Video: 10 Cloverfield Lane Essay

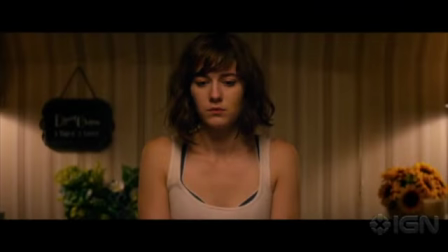Hi all, today I'm going to be talking about this scene from 10 Cloverfield Lane.
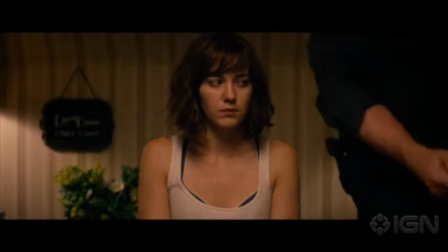So this scene starts out with Michelle and Howard and Emmett as they're sitting down to dinner.
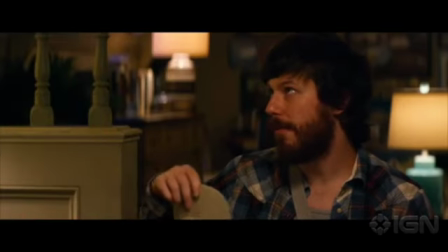I see you two are getting along.
And things are just kind of getting started in the bunker.
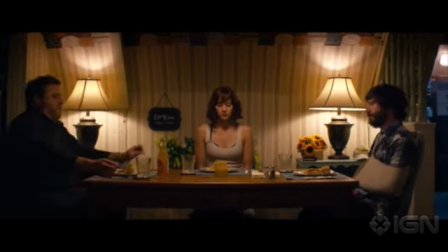So as you can see here, there's a lot of symmetry in this shot, each one of them occupying one of the thirds.
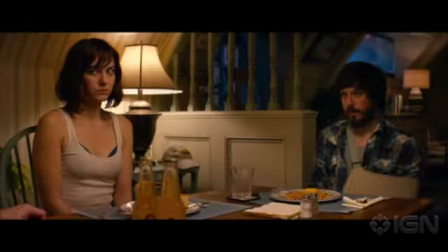Roger Ebert's article talked about how different sides and different layers can mean different things, and how the left is often more negative than the right.
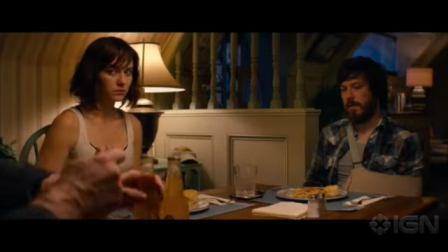So you can see this here. Howard is the antagonist of this movie, and he is sitting on Michelle's left from our point of view, and Emmett,
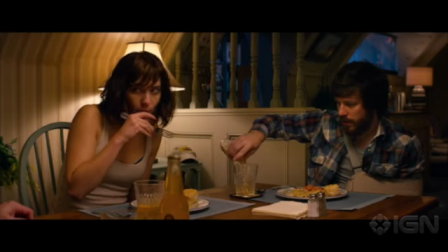maybe the protagonist, or at least a more positive character at this point, is sitting on her right. So that's just one example of that being shown in this shot. You're also getting a lot of shot reverse shot in this. So we're seeing Howard saying something, shooting back to Michelle and Emmett, then maybe Michelle saying something, shooting back to Howard.
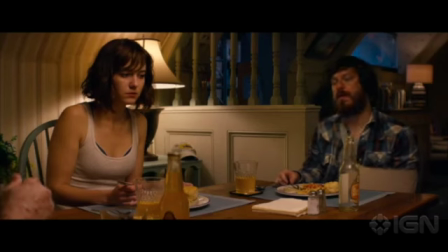But you're kind of seeing the reactions based on what each one of them is saying.
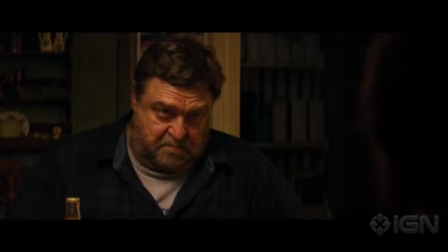So that's like a big part of this scene. Also, there's not a lot of movement. The camera angles are pretty stagnant.
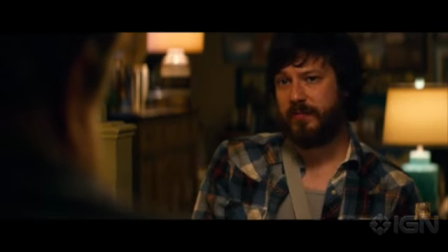It's the three of them sitting, then each one of them has one, and then maybe two of them will be in a shot, but there's not a lot of movement going on in this scene,
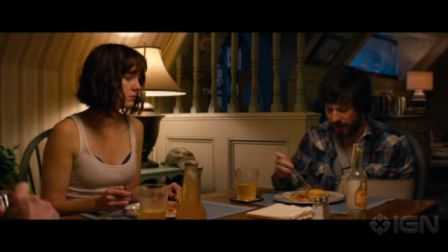which is really interesting. And I think it really reflects how they're like stuck underground.
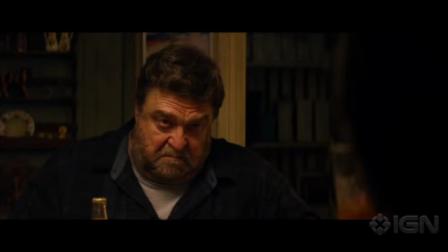Best damn sauce I ever had.
And can't really get out. So they're kind of like stuck in the same spot at this dinner table. I think you get a lot of
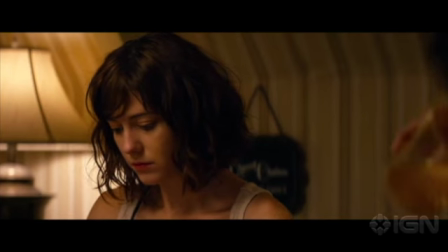tension between Howard and Emmett because they're sitting at the two ends of the table, so they're kind of like fighting with each other, which is true.
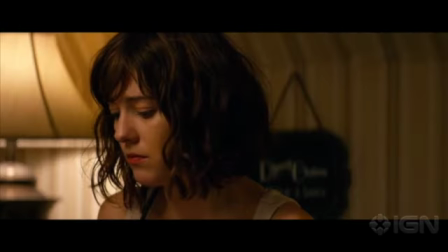Howard, we don't really know at this point in the movie what he's up to, and no spoilers,
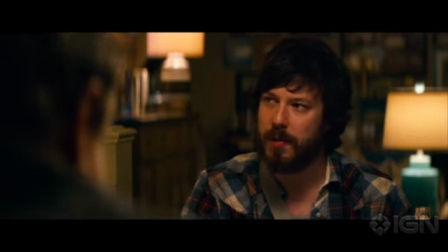but we don't really know like what, if the air's really poisonous or what's really going on.
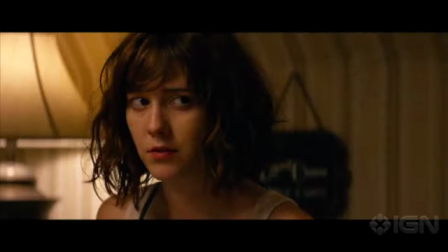So Michelle's trying to gauge the situation and still trying to escape, and that you can sense the tension here.
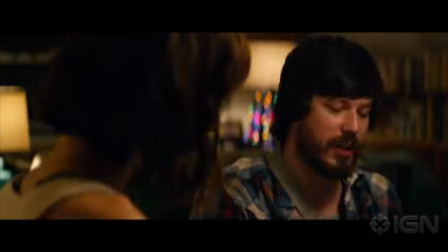So this scene is pretty long, so I cut it so that it wouldn't be all of it,
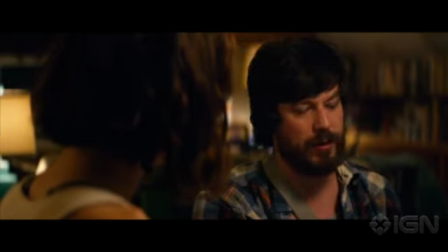because this really stagnant scene keeps going on for about 10 minutes,
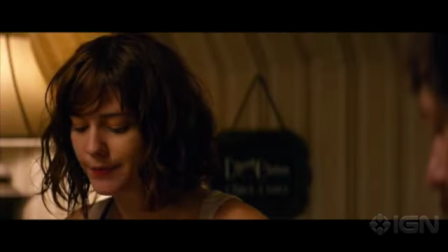and that's a lot to analyze for just this one scene.
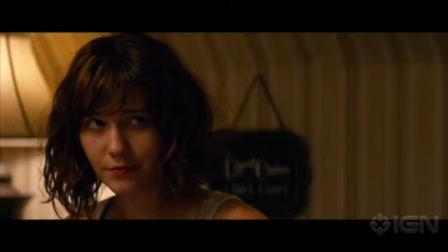But you kind of see this going on the rest of the movie, or the rest of the scene, until Michelle tries to steal Howard's keys.
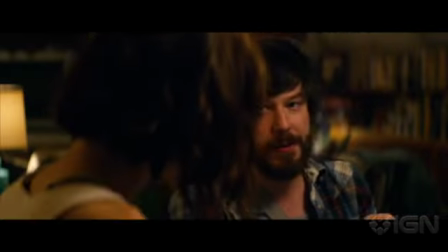YOLO. I don't even know what that means, but I hear people saying it all the time.
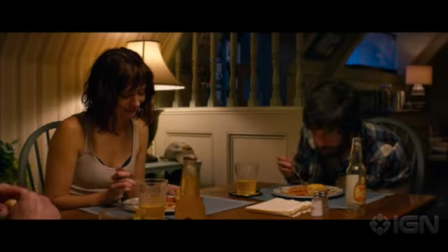But I think this is a really interesting way that they decided to film this, because it's kind of boring.
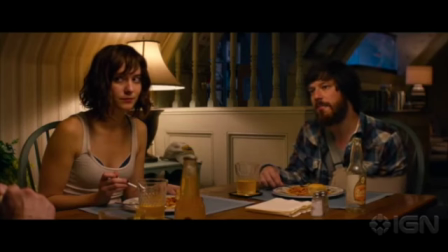There's not a lot going on. There's a lot of tension in the dialogue, but not a lot of tension in the movements.
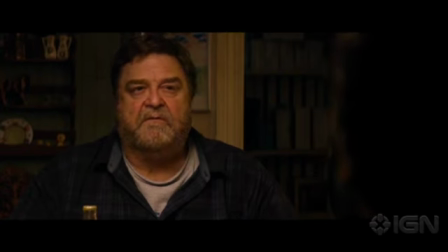So you really have to be paying attention to what's going on. There's not a lot of like seeing or action, because they're all just like sitting around.
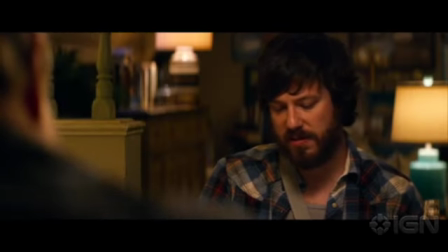No crazy nights in Vegas. Maybe take a pilgrimage to Waco.